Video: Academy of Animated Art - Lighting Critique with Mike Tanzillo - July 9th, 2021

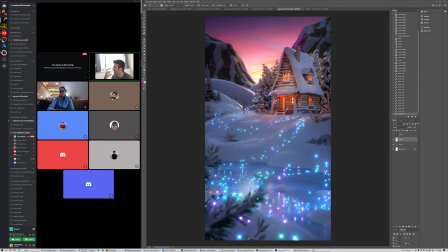It's more about like, I might separate out a separate element of just like a small area of warm light here, a small area of warm light here, and maybe a small bit here, and keep those nice and like
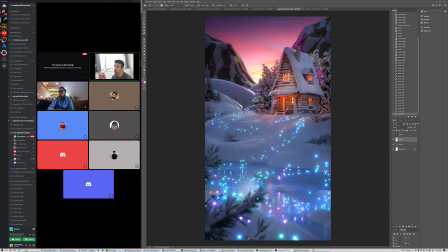make them more saturated while the areas around it kind of fall more into this blue snow color. It's really tricky and it's really finicky, but that's what makes, like I said, that's what makes snow hard. But overall, this is looking good. Do you have any questions?
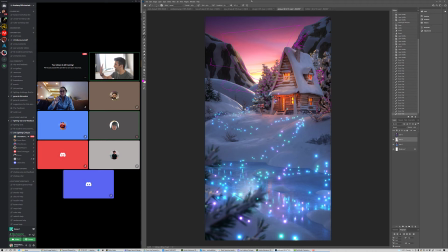If you do, chime in. I don't know. You might. I always see people in their boxes, but they may not have microphone. Oh, there you are. Hello. I can't hear you. I'm sorry. I think you're muted.
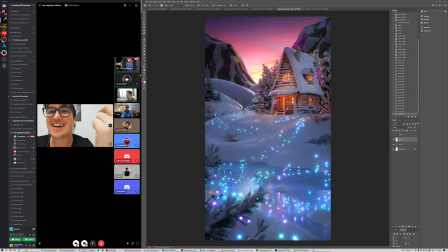Let's see.
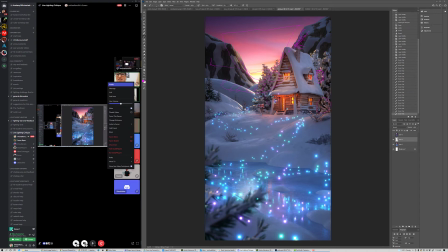We can't hear her. You can hear her? Why can't I hear her? Yeah, it might be on your end. Oh yeah, go ahead. Try that. Say things now. Can you hear me now? Yes, perfect. Oh, okay. Great. No, it's okay. I don't know how to fix the snow on the trees.
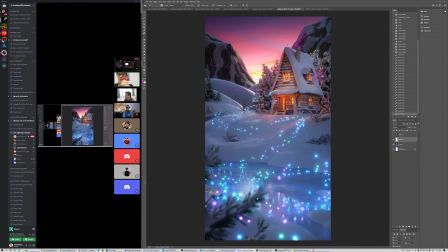I have to figure it out. But I try. The easiest way to do that is anytime I work with snow, I get some mat passes. I render the snow either separately or through crypto mats or through a mat pass or something, just so I can always isolate them in the comp. Because no matter what,
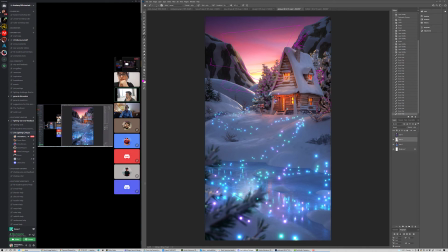I can get the lighting as close as possible in the renderer, but you're going to always do some minor tweaking in the comp. So I would say take a stab at getting it a little closer in the render and get it as close as you can,
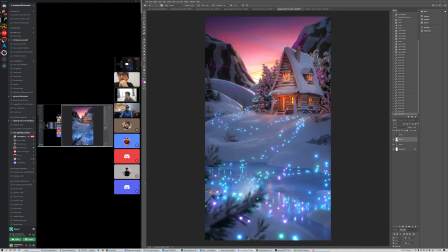and then tweak it, and then tweak the colors and the saturation a little bit in the comp. Okay, thank you. Yeah, no problem. All right. Let's see.
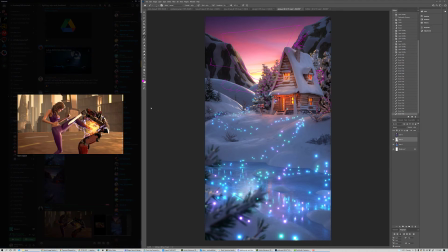Oh, the late edition from Keven. Cool. Okay, yeah, I like her. I like this outfit color better.
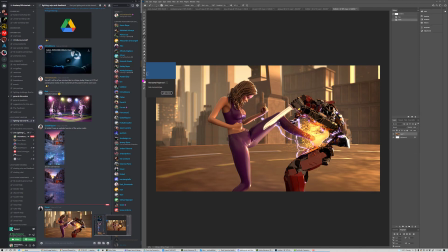She pops a little bit more. I think the light from this is coming out a pinkish on her face, and I want it to feel a little bit more like this color.
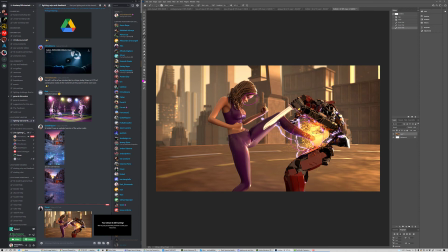So you want more of the explosion or more? Because that's actually coming from the shock, like the lighting. Mm-hmm. Oh, I see. This. I want to see more. I can tone that down. I want to tone that down and feel more of the fireball stuff.
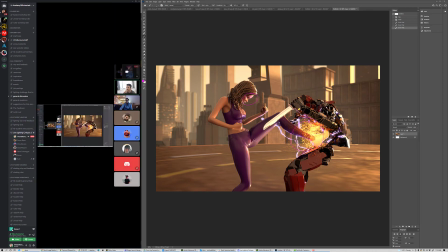Okay. And this character can get more. He's feeling a little gray and underlit, and this. You almost have to light him like you would light an automobile or, just any other metal object.
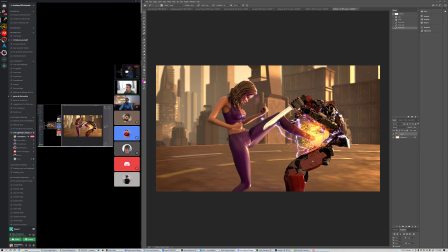In that, it's like to brighten him up is not going to be about adding a bunch of lights. It might be a little bit, but mostly it'll be about giving things close by around him
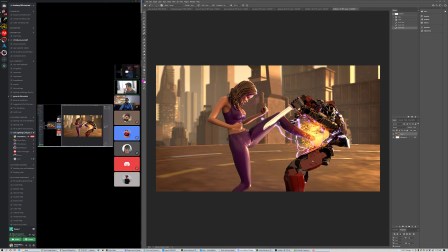that can reflect and make the reflections a little bit brighter. So I would add some, just make some planes. And put them around and make them so their primary visibility is off and they only show up in the reflections and stuff, and
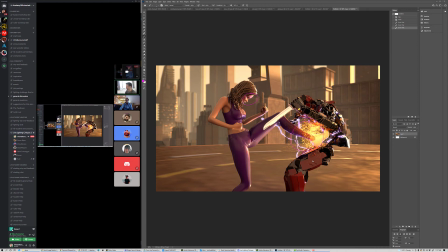that way it'll give the character a little bit more to reflect and make him a little bit brighter overall. Okay. Yeah, I made that mistake so many times when what was it?
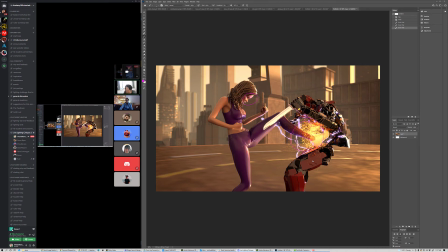Spies in Disguise doing the Audi car commercial stuff. It was like I couldn't get the car to look right, and somebody who worked on a bunch of commercials, who used to work with Audi, came by, and he was like, "Oh yeah, you're doing this wrong.
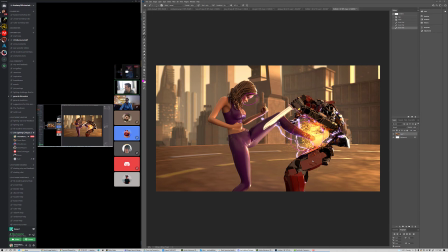Stop thinking about it this way. Think about the reflections. Don't think about lighting it. Think about giving it something to reflect." And once I did that, everything got a lot better. I would also consider darkening the helipad that they're on a little bit.